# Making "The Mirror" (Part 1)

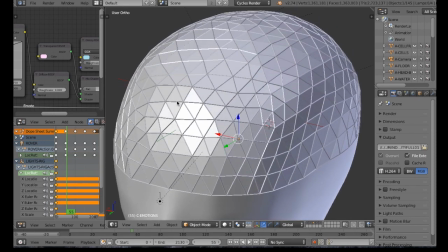(0:00)
Howdy, Larken Rose here. I thought I would do a quick sort of making of video to tell people about how the mirror actually works.
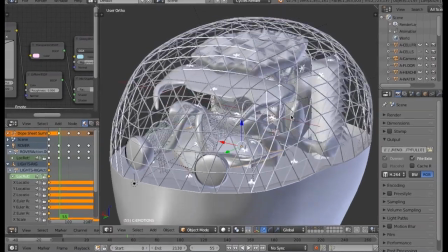(0:08)
Um, and the two main parts of the project, one is the writing of the script.
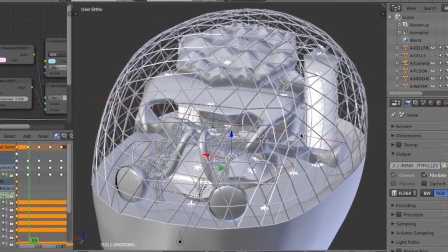(0:16)
It's a script, but it's sort of like a five-dimensional script,
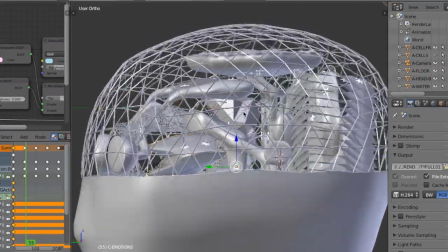(0:20)
because what it asks you depends on how you answered the last question.
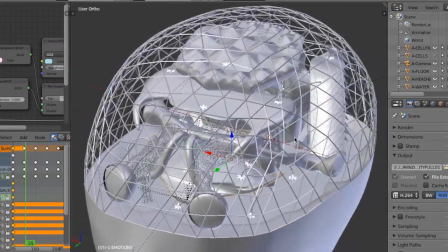(0:26)
So it's a giant flow chart. If they say yes, then it moves over here and all that.
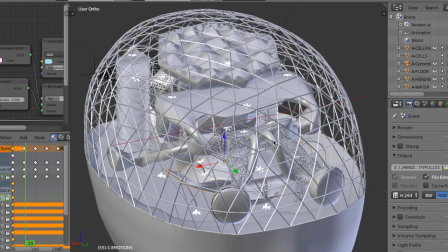(0:31)
So that's sort of half of the work. The other huge project is the computer animation.
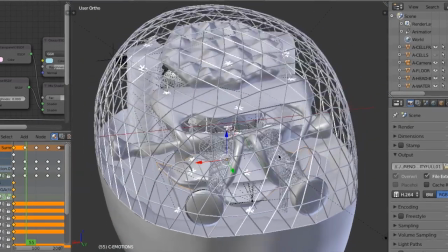(0:38)
And if you've seen the trailer teaser thingy I made for it, you may recognize what you're looking at right now.
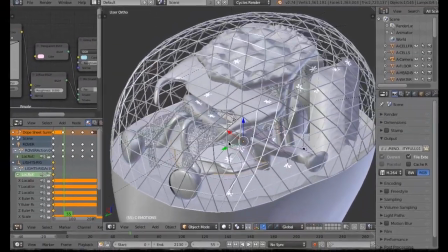(0:46)
The program is called Blender.
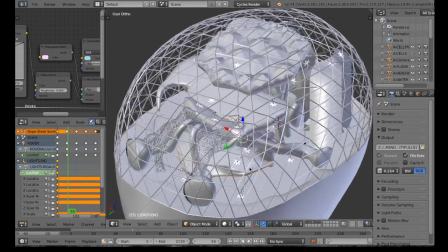(0:48)
Right now I just have it in solid mode where it's not showing all the textures because the computer has to think for a while to make all the textures actually appear.
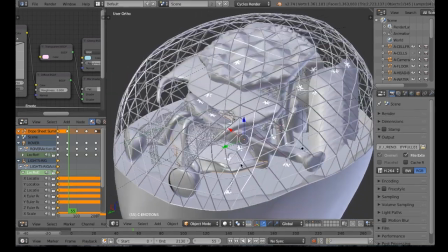(0:57)
But here you have what I refer to as Brain City. It's not called that in the program.
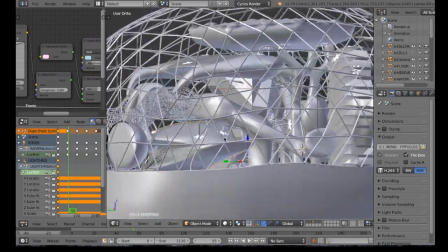(1:03)
I just refer to it as that myself. In the intro, when you fly through this stuff, it just sort of looks like abstract random mayhem.
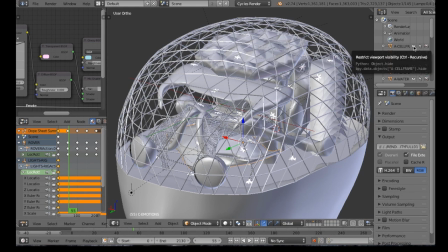(1:11)
There's actually rhyme and reason to all of it. I'm going to make pieces of it disappear here so you can actually see the other pieces.
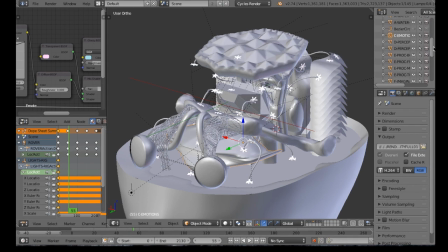(1:22)
Because even though it doesn't say this in the intro, you just sort of fly through and go, what the hell is all this stuff? There is a direct representation.
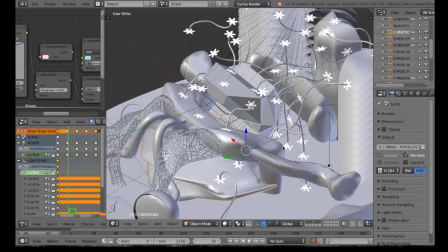(1:34)
Everything in here represents something about the human mind. Now, obviously, this is not what the human brain looks like, unless you have something seriously wrong with you.
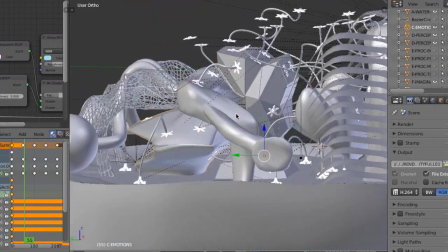(1:45)
But each piece in here represents something about how our brains work.
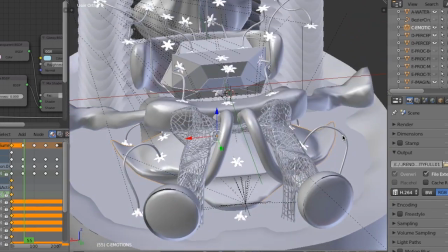(1:50)
And as you go through the process, you learn more about what the different things represent. I mean, the eyes and the ears are kind of obvious.
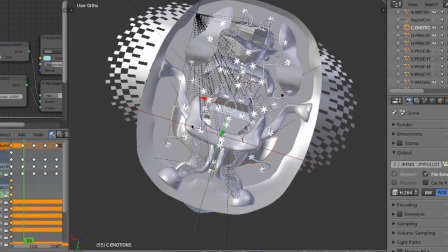(1:58)
So that the senses, this chunk is what they attach to. So this is just sort of the physical senses.
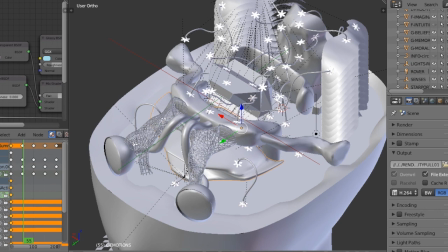(2:04)
The thing underneath that you see is emotions, the blob underneath this thing. Doot, doot, ding. I'll just leave it out for the time being.
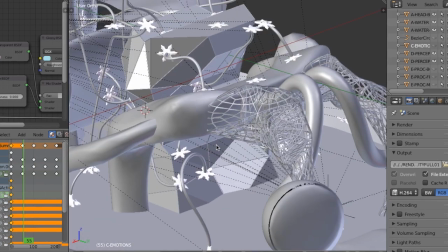(2:18)
And a big thing that it focuses on is this green crystal thing. It's not green at the moment.
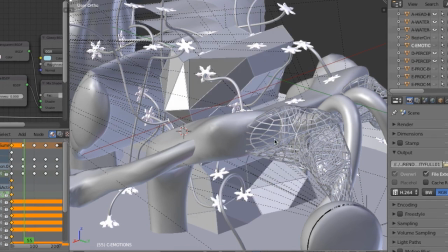(2:26)
This thing. Because that is our perceptions.
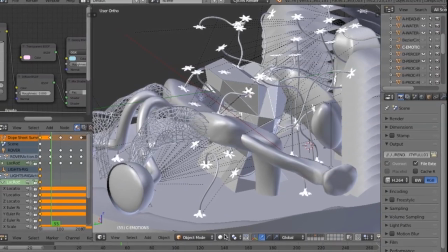(2:31)
And I made it be a refracting prism on purpose. Here, I'll make it look a little bit more interesting by sticking materials on it.
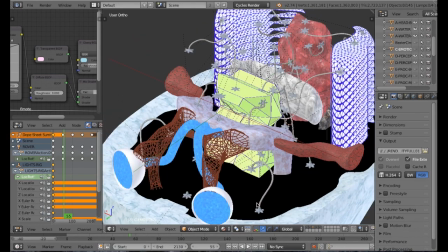(2:40)
No, it just looks weird.
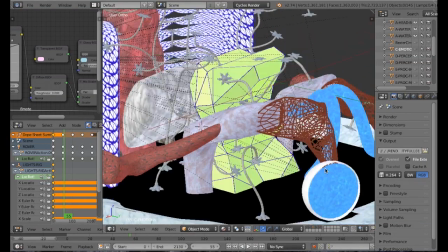(2:44)
But perceptions altering the way we perceive the world,
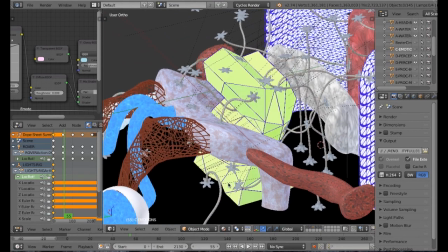(2:48)
and how we perceive things is not always how they are, which is a recurring theme, and it goes through that.
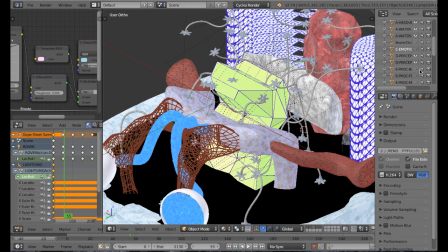(2:54)
Then behind that, I'll just give you a turbo tour here.
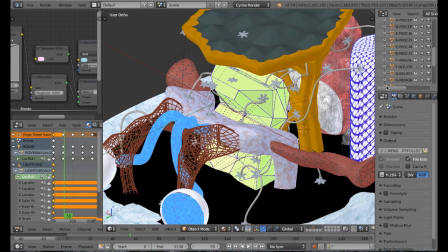(2:57)
This big tower and the thing on top represents basically our analytical mind,
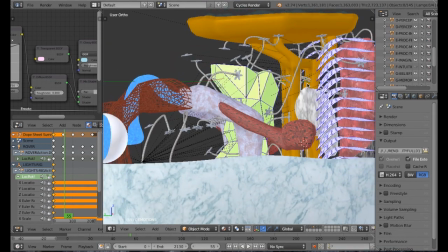(3:04)
our intellectual processor of stuff, how we actually think about things.
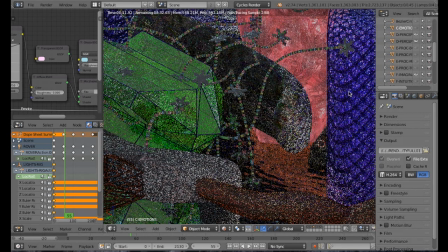(3:09)
These stacks of weird interlocking hexagon type things on both sides are memory.
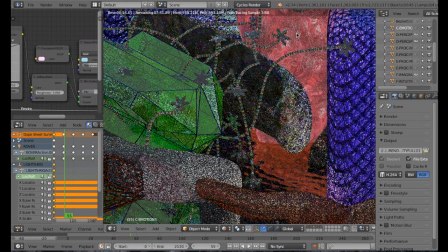(3:17)
This glowy red thing in the middle is morality. Behind it is beliefs. And all these tubes in between aren't random. They may look that way until you actually get into it. They mean information being conveyed.
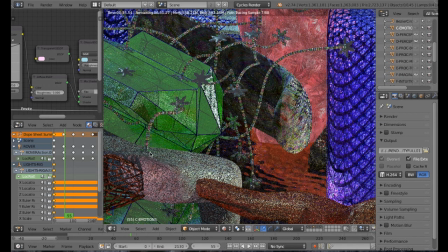(3:35)
For example, this is the senses, where your ears come in your eyes, and your senses convey information to your perceptions, but then your perceptions change it. And your memory affects your perceptions. And your analytical brain affects perceptions, and
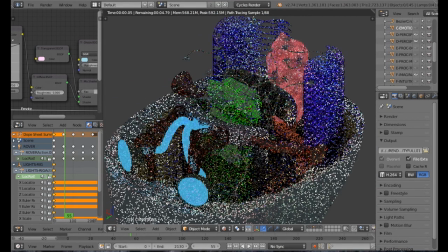(3:52)
things affect all sorts of other things, and it goes through that.
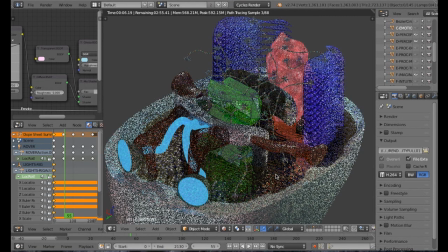(3:56)
Oh, and underneath all of it, you have this weird water texture thing, which represents your subconscious. I'll let it render here for a minute. So right now we have a few pieces of it not showing the processor that goes here.